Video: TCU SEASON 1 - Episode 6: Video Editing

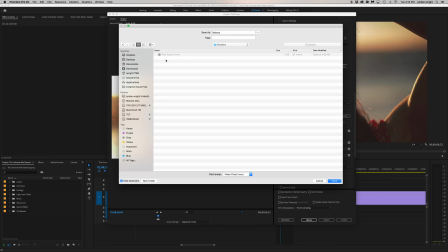The title is Filter Export 1, that way each time I export, I could just do Filter Export 2, so on and so forth, and keep it in order of scenes.
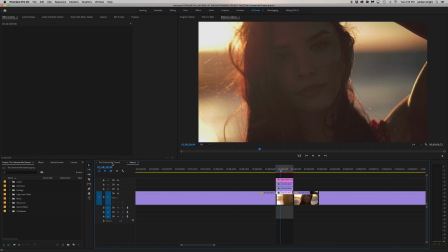Now I'm going to go into the sequence titled The Universe We Dreamt, because that's where the edit will occur.
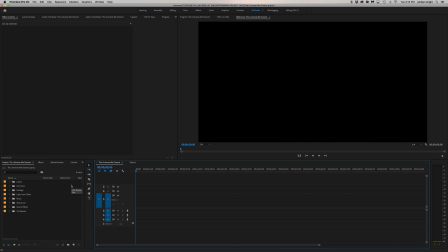I'm going to go hit Command I for import,
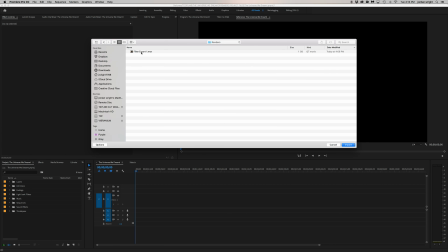select the project folder, go under Renders, and import our first 80s filter shot.
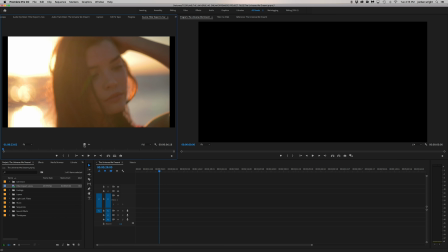Gonna go ahead and double click it, select only the video, drop that into the sequence.
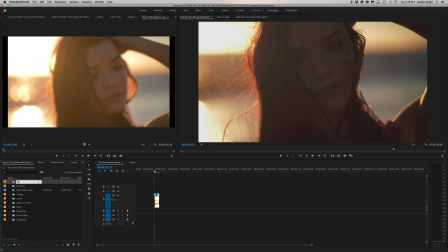Next, I'm gonna create a bin here called Renders, and then I'm gonna just drag that into the folder, that way it's neatly organized. Now I wanna see what type of look we could achieve with this shot.
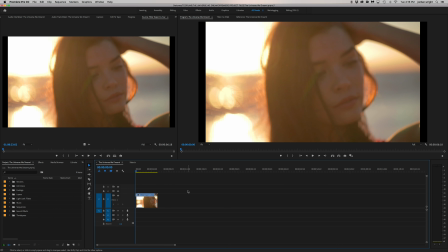I'm gonna zoom in, let's go ahead and bring it to the beginning. And as you can see, it has this amazing 80s look to it.
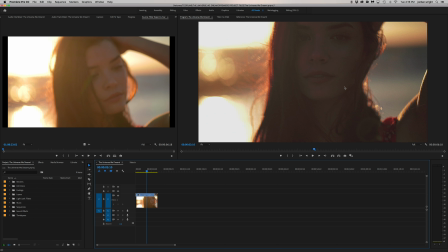Let's go ahead and color and see if we could bring out the oranges and the reds and maybe just brighten up the scene a little bit.
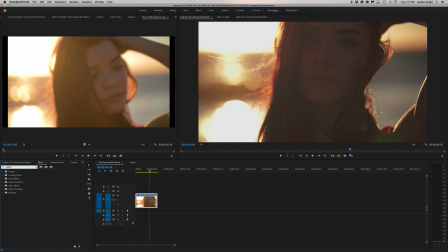So I'm gonna go to Effects. I'm gonna go ahead to Colorista and drop on Colorista 4.
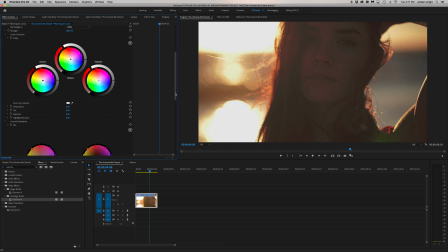Select, go to the Effect Controls, scroll down. The first thing I'm gonna do is take the highlights and bring it into this orange area here. Get this nice warm feel, especially since we're at the beach. Next, I'll take this mid-tone and probably bring it towards the pink area here.
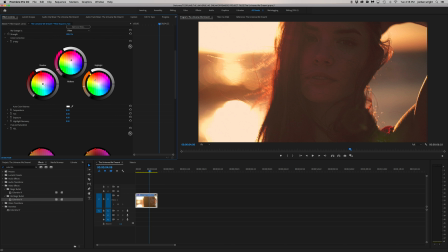That way you have a nice golden hour feel. And lastly, take the shadows and bring it towards the greenish blue area. Go ahead, play around and see what feels good for you, but I really like this green hue coming in.
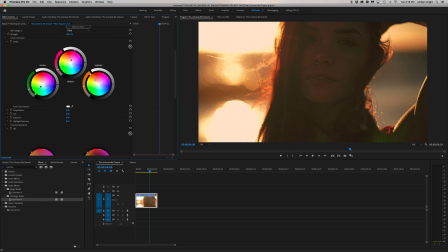Gonna go ahead and drop the shadows a little bit, add more contrast, maybe brighten up the midtones. I'm Drop the highlights so it has this nice soft feel to it. And now when we scroll down, I'm gonna go ahead and take the oranges and shift them more towards red here.
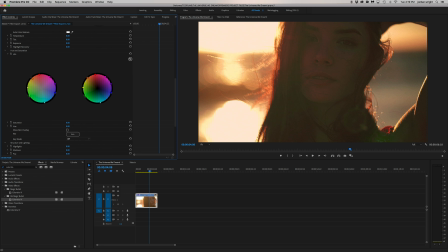Desaturating it a little bit. Taking the yellow, let's put it towards the green. Desaturating it a little bit. Take the green, leave it as is. Aqua is not doing much.
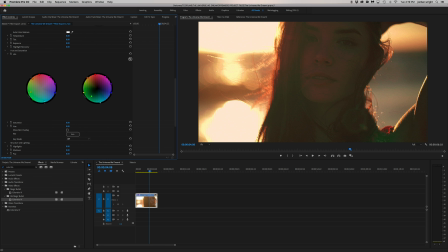So if we go to the luminance of each color, we could take green, really allow that to shine through. Yellow, nice and bright. Orange, not washing it out too much. That's looking great.
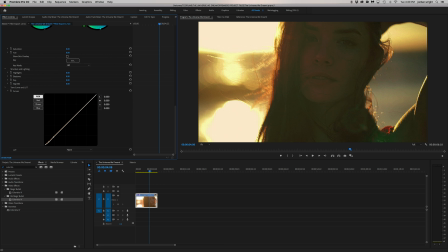Now let's take the blacks, crush the dark areas there, adding some more contrast into the scene. Midtones, let's brighten it up a little so that way the face isn't so blown out. So right now I'm just really trying to look at the skin and get it as smooth as possible.
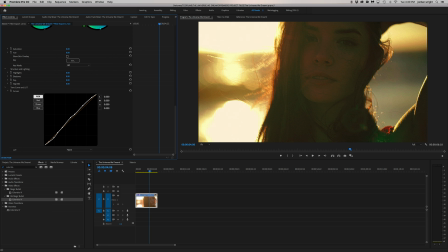There you go. It's looking amazing. Lastly, what we can do is go to sharpen.
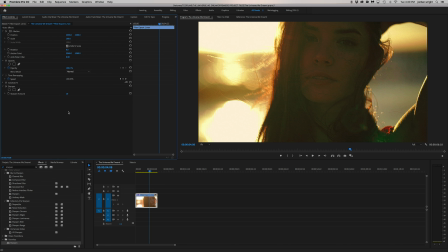Let's put on about a 10% here, just to bring more clarity into the image. Now when we go ahead and watch that,
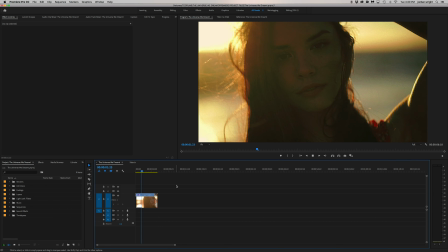it's got a really amazing look to it.
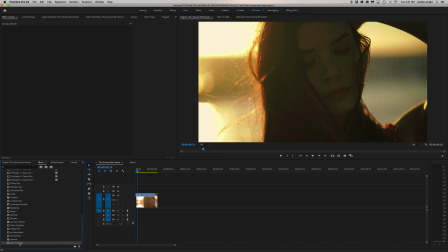The final thing we can do is go to favorites and throw on warp stabilizer and just smooth out the motion of the shot. Stabilizer's done, let's see how it looks.
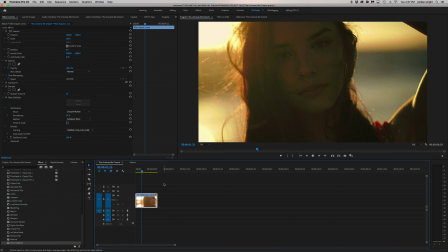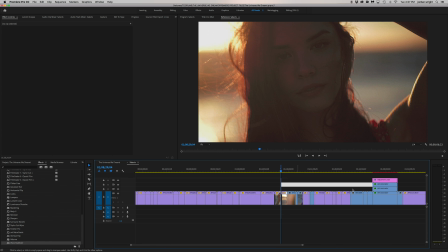Pretty beautiful. So while filming, we did an entire sequence where Gracie, the lead actress, is drawing in her notebook.
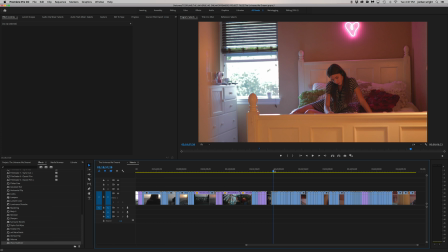The idea for this scene is she's listening to classic 80s music, just sitting, reminiscing in her room.
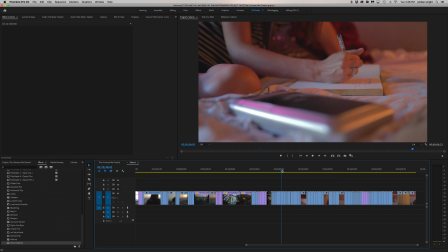And as you can see, she's listening to a cassette player to really set the tone and vibe of the 80s.
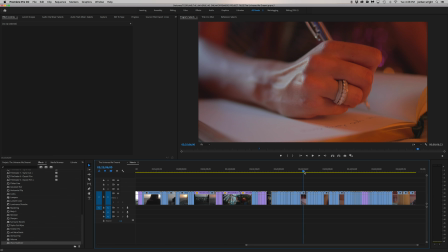The idea is she's writing in her notebook, making a narrative of how it feels to be living right now in her life.
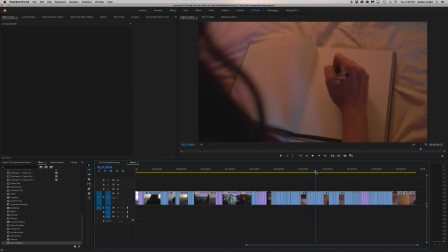So while she's reminiscing, thinking about what it feels like to be filled with love and a kid and having imagination again,
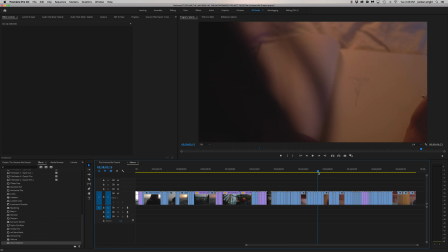not being scared to doodle in your notebook and just draw whatever feels real to you. So while she's sketching in her notebook, she starts to draw a flower, and the flower starts to build a scene around her.
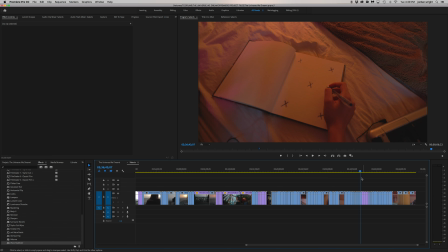So what we did within the shot is we got a plate of the notebook with different tracking marks that can be used for rotoscope.
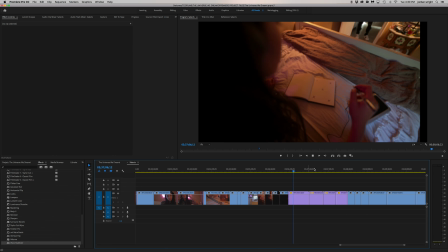That way we can add a clip within this page, but then for the camera to actually come down towards the clip that's beginning to play,
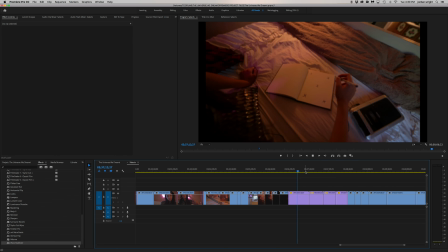and it slowly starts to morph from the drawing into real life.
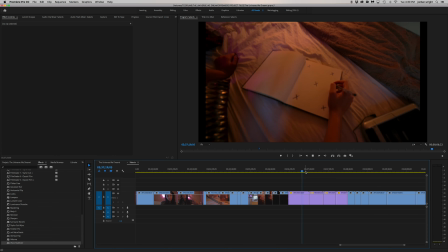And this is showing entering the subconscious of the character's mind. And that's when the 80s filters will really come into full effect.
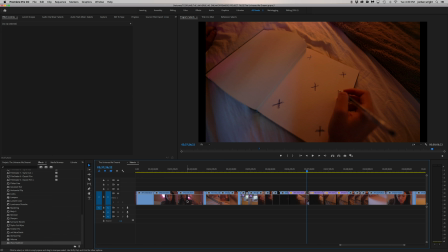So what we could start to do is building out the scene of this character alone within their bedroom, reminiscing, journaling within their notebook. And eventually it reaches the sensation of you're no longer alone, you're actually filled with the wonderment of imagination.
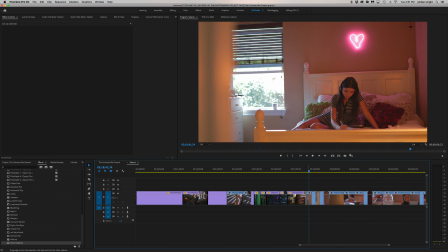So what we could do is go to the beginning of the first clip within that shoot day, hit T for track select forward tool, click, and it's going to highlight everything from there on. We're going to hit A for arrow, right click, label.
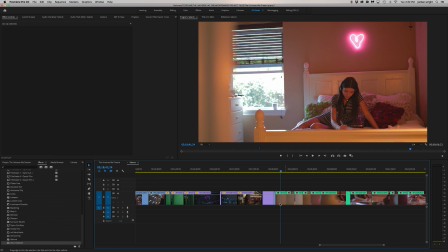Let's go ahead and make this Caribbean. That way it has this nice, bright, luminescent feel similar to the look within the frame.
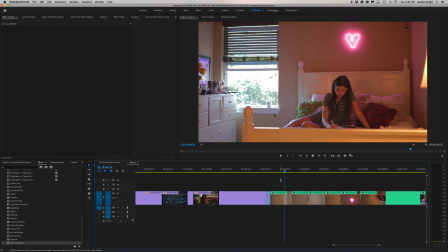So as you can see, this is a move going left to right, revealing the character in frame.
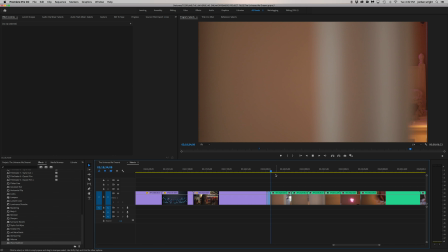Now this was actually shot handheld on the 1D at 120 frames a second.
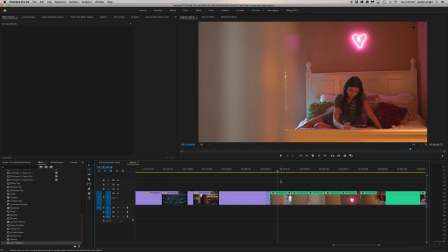So as you can see, there is shakiness within the frame from physically just walking from left to right.
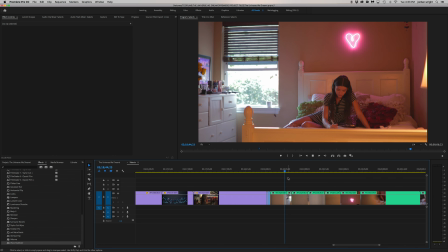This can be easily fixed with warp stabilizer, so I don't allow it to throw me off and make this select.
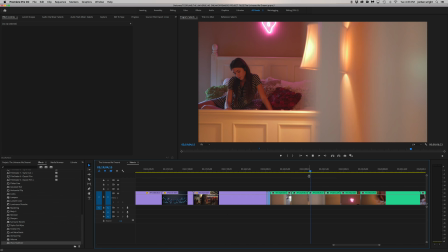If I don't land the shot on the first take, I'll do it again to see if I can make it better.
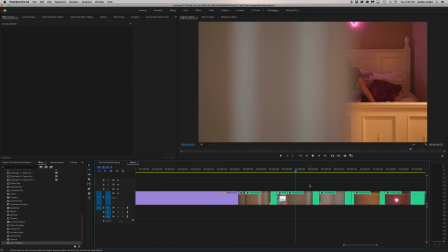So this first wide shot, I really like the dynamic of going from left to right here.
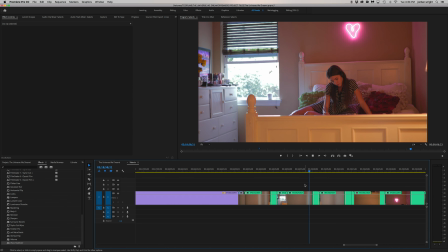Nice and slow, revealing the world that we're in. So it could end about here.
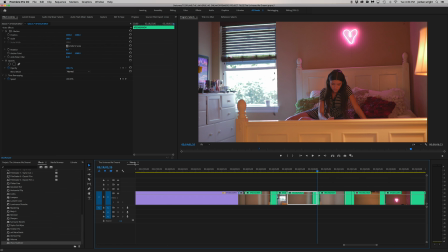What I like to do, place the selects underneath the editing sequence here,
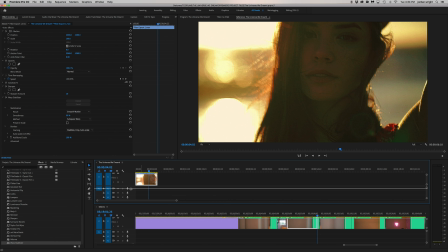and just kind of drag this down a little bit, because right now we're simply composing just the visuals. So if I drag this down a little bit, that way I could see the top of it. I
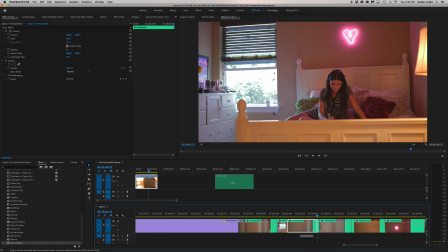feel like this is a beautiful first wide shot, can drag it into the editing sequence, and the beauty of it is it doesn't delete it from your select sequence.
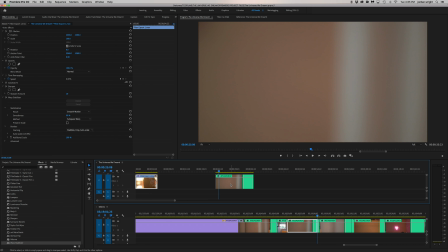So that way, if you decide, hey, maybe it doesn't work right here, delete, you always could have it for reference.
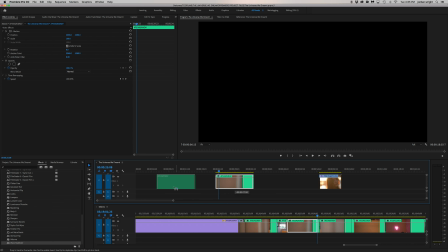I'm gonna go ahead and place this to the front since this could be a potential first opening shot.
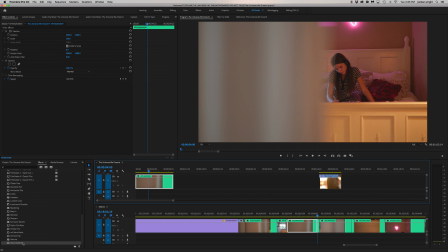And I think the first thing we know that wants to be done here is adding a warp stabilizer. So I'm gonna go ahead and do that. And as I'm waiting for the warp stabilizer to be finished, this is a good opportunity to go ahead and start playing with the coloring.
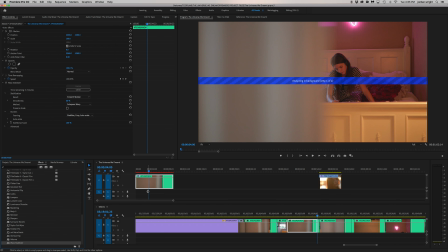That way we can set the tone for the rest of the video. So I'm going to go ahead and throw on @color, which is a plugin that I have here.
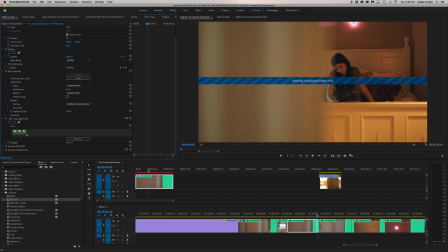What it simply does, it adds in one of my looks, which is 3 of my video LUTs just put together in different percentages. It has a built-in sharpen, which is at 12%. And lastly, it just says colorista, which is always the first thing I go to when changing the color.
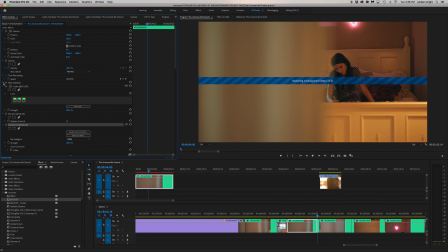If you want to start saving custom presets for yourself as well, you could just go ahead, minimize it, highlight look, sharpen, and colorista. Once you apply it, right click, save preset. And then you can title it whatever you want. I always add an at the beginning of my newer ones now, so that way they appear first under my favorites tab.
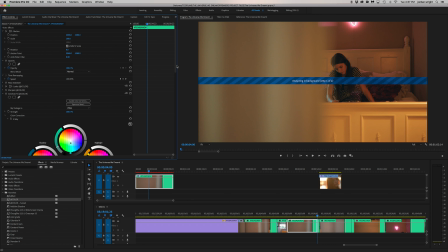So I'm going to go to colorista now and just start making some adjustments to give this tone a more 80s evening feel. So what I'm going to want to do is take the shadows and really bring them into the blue here.
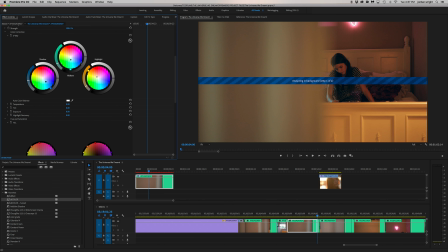When I think 80s, I think pink and blue neon, so that's what I'm going to go ahead and try to emulate here.